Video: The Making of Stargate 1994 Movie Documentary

Scope, what scale of the movie we're talking here. Harsh locations. Everybody was drinking an average of 5 gallons of water a day. Otherworldly creatures.
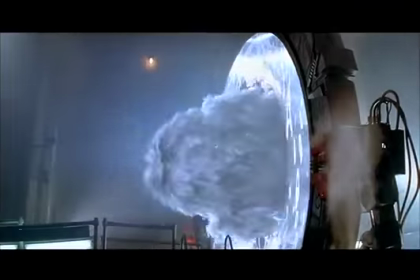[0:11]
There was a moment where you felt a bit like you were somewhere else. And ambitious special effects sequences. I was so scared that I don't think I heard what anybody said was the vision of the movie.
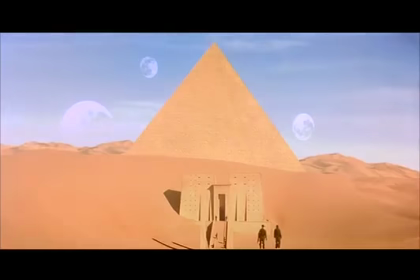[0:26]
Roland Emmerich's Stargate took audiences to a planet far beyond the end of our own galaxy.
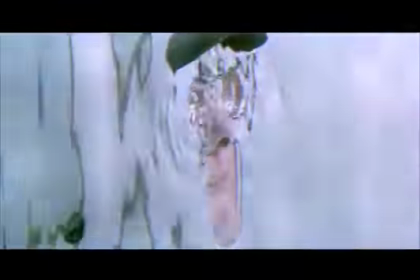[0:33]
But to create this world at a time when special effects were still new,
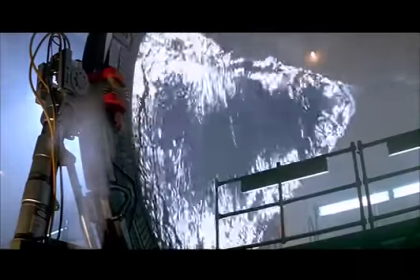[0:38]
its talented designers would have to take risks, be daring, and try things they would have never thought possible.
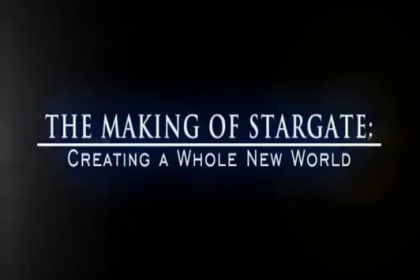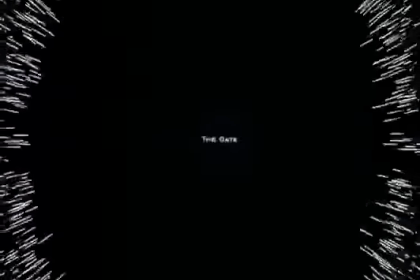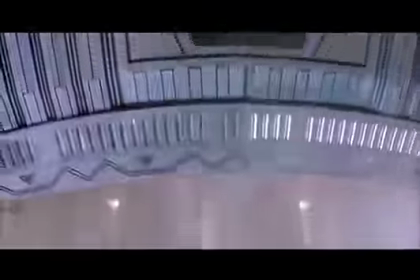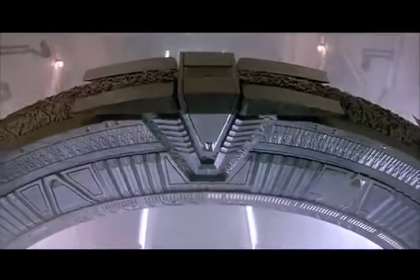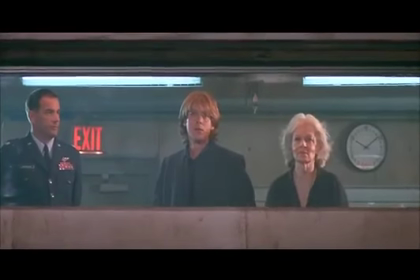[1:07]
Designing the Stargate itself would be the very first task for the movie's design team. In the very first versions that we had, in the first ideas, the Stargate was a pyramidal shape, a triangular shape that was standing on its tip.
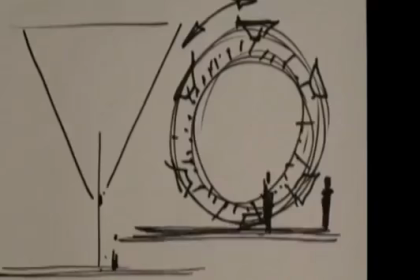[1:22]
But then Roland came up with the idea that he would need some kind of dialing process. So that's when the gate became a circular shape. A very complicated aspect of the Stargate was after we established and came to
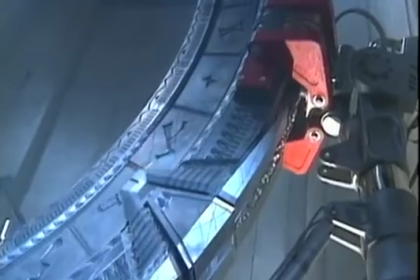[1:35]
the point that we needed an inner ring that would move and the outer ring would stay in place. Turned out to be a pretty complicated technical piece of equipment.
Yeah, sure, absolutely. Don't look at the beam. Don't look at the guy. Don't look directly in it or let this thing hit your eye.
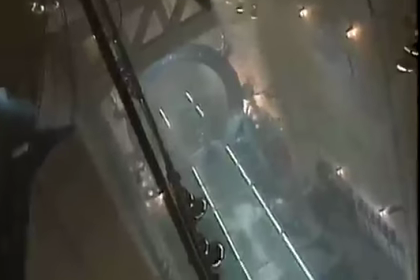[1:53]
Director Roland Emmerich wanted the Stargate to come to life using materials that were real and organic.
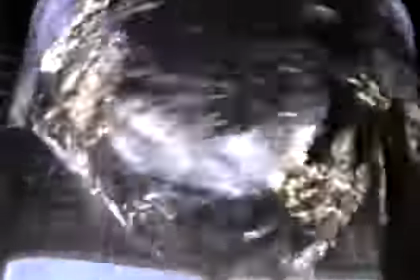[2:00]
And so, the special effects team started experimenting with water in a large tank. The Carthage is when the Stargate erupts into the room. And what we ended up doing is we ended up getting an air cannon and mounting it literally an inch above the surface of the water
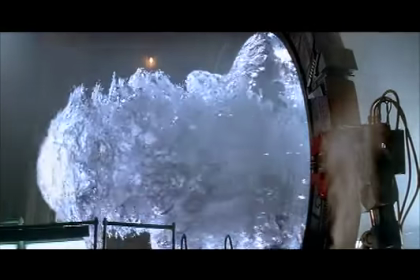[2:19]
and fired off our air cannon. And the first time we did it, we fired off with 120 pounds of air pressure, which lifted the entire volume of water out as a unit, moved over and landed on my DP's head, Dave's stump, which was my favorite moment of the film.
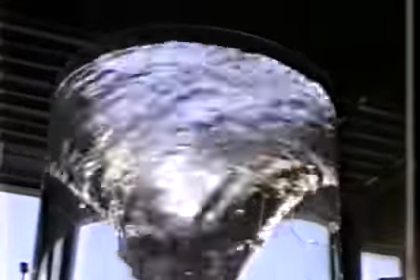[2:35]
We stirred it up and came up with what's called the strudel, which was water spinning.
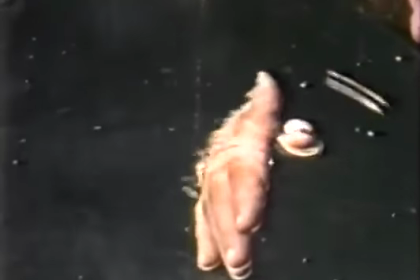[2:44]
If you shoot water, you shoot the underside. This is a perfect mirror.
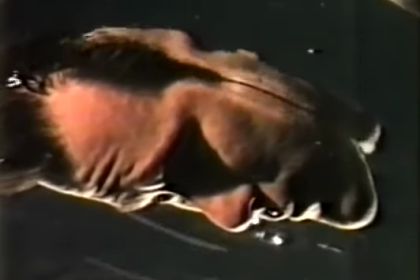[2:50]
And so I showed him how we could dunk people into it, and we shot some tests. And when we turned it up like this, it became magical.
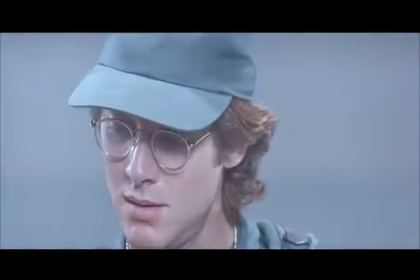[2:57]
And so to pass through the gate, James Spader was asked to dip his face into the tank. Then I said, okay, here, don't let Roland see me talking to you, but here's the deal. You got to do this, and we're shooting it backwards. You know, we'll stick your face in the water, we'll wave away all the air bubbles, and then when I knock on the tank, open your eyes and act backwards, and then pull your head out. And he was great.
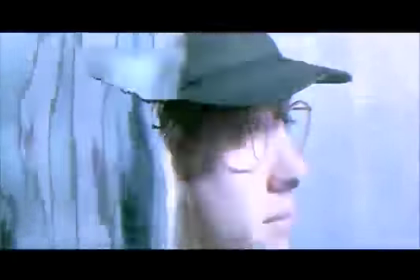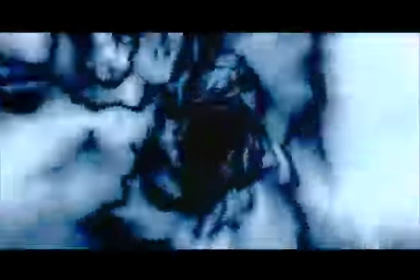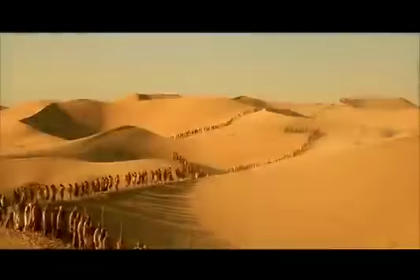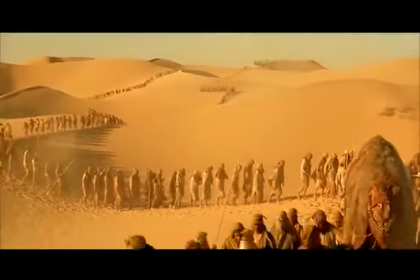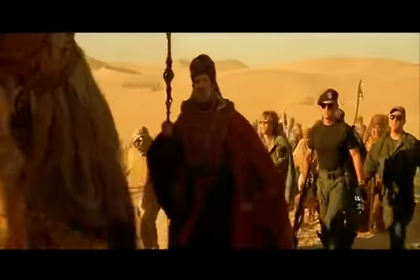[3:48]
The sand dunes of Yuma, Arizona provided the perfect location for the planet Abydos.
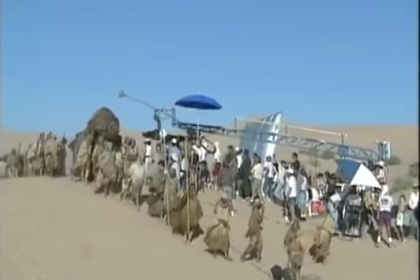[3:54]
But shooting in Yuma had to take place during the scorching summer months to avoid the crowded dune buggy season. You were drinking, everybody was drinking an average of 5 gallons of water a day and never going to the bathroom.